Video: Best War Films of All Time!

They have great designs, framing, backlight canvas, even plaque designs. Again, Raiders15 at checkout for 15% off your order from movieposters.com.
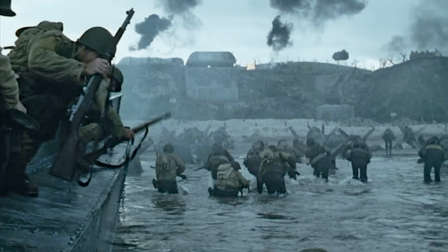In this opening scene, we follow three different perspectives. It's the perspective of the Allied Forces, the perspective of the Nazis, and then the perspective of Captain Miller, played by Tom Hanks. And I think this was a career-defining role for Tom Hanks because, yes, he had proved his abilities as one of the greatest actors working,
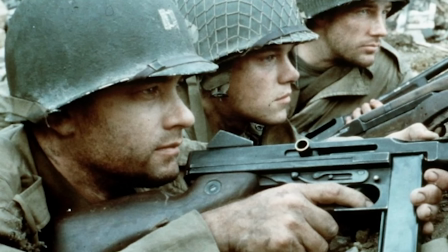but he hadn't done anything in terms of action or wartime in any capacity. And to see him as a soldier in this film,
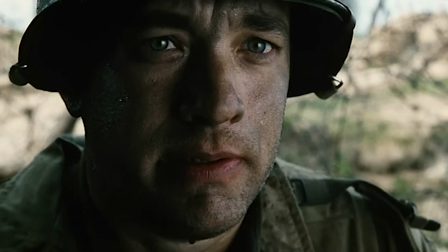I think the reason why it works so much is because Tom Hanks doesn't look like what you would expect the hardened captain of a company to look like. He looks just like a normal average guy. And we end up learning throughout the film that he was actually just a public school teacher in real life.
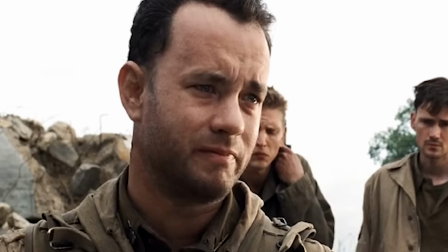And I think that casting Tom Hanks with that everyman quality makes us relate to the
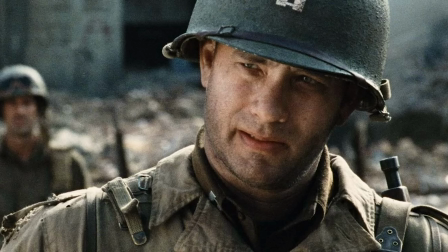soldiers more because they just look like us rather than movie star,
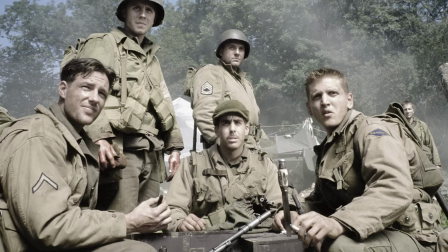chiseled, strong men. They're just a bunch of young guys, and they aren't soldiers.
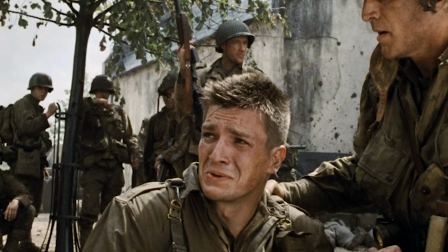They were drafted and put into the war and given a duty.
A month ago, he was teaching school.
And speaking of given a duty, this whole battle could be like a metaphor for this squad that's going to have to go off and find this private Ryan.
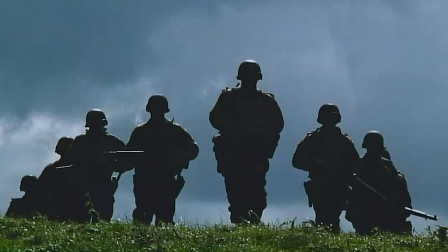And, you know, compared to the men that give the orders, these soldiers are fighting in this horrific battle.
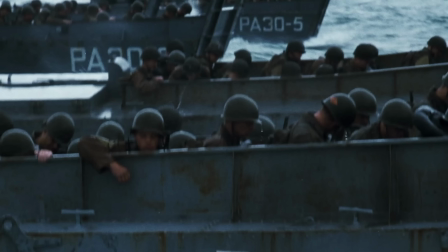They don't know what's coming around every corner. They don't know what they're going to expect, whereas their commanding officers are in no danger at all. And they're just giving orders. Yeah. And that begs the question.
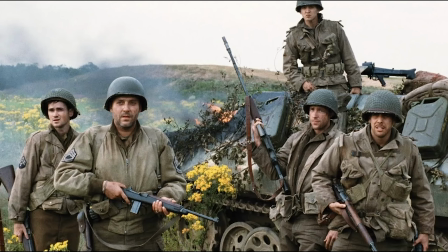The main idea of the film is why is this this squadron of a handful of soldiers have to sacrifice their lives to save one man? And what's the point of this mission?
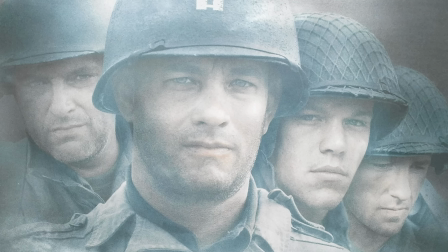and why save one man at the expense of others the mission is saving ryan becomes a way for the men to to try and get their humanity back yeah because i think uh sergeant horvath played by tom sizemore in the film he says something like maybe saving private ryan might be the only good thing that they do while they're in this war and that's the only thing they do that's worth good in the god awful shitty mess that they're in so yes and and
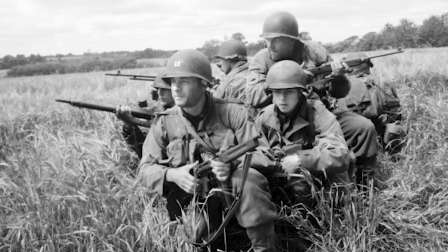from their perspective saving private ryan can get their humanity back but also it seems like a genuine sentiment to his mother and their family but really the army in the united states government is doing it more for propaganda reasons they really want to it's a publicity move yeah it's a publicity move they want to be able to put a face on this war to humanize it to boost morale and what better way to
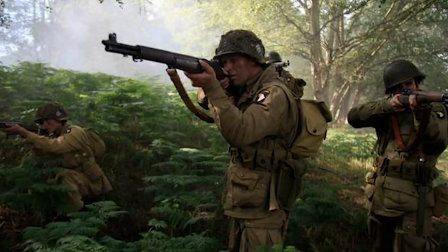do it than this horrific story of this family and this mother who's lost so many sons to this war but also you get this poster child for the war at the same time yeah and then we learned through the reactions of of the the squad uh obviously captain miller is the leader because he does what he's told he follows orders without question even though his men question the orders that's why they're not in charge of the company he is because he is a leader because uh he follows the chain of command and he does what his superiors tell him to do without question so i think he shows strong leadership and as we watch the scenes play out we learn how good of a leader he is and how much his men respect him yeah but again however when you look at the full context of their mission to save private ryan why does ryan's life matter over these men
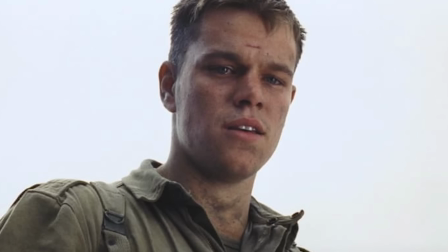again it's just because they want the image the the government cares more about the image than the families because of course all these
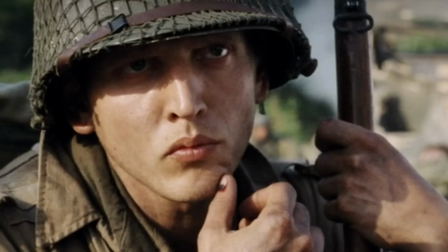men's lives matter they all have families too they all have mothers they all have probably siblings some of them brothers maybe brothers who've died in the war as well but again bringing ryan home humanizes the war and death of what's going on and also i think it has something to do about the loss of hope and how the idea that uh one woman can lose five sons in a war is such a devastating prospect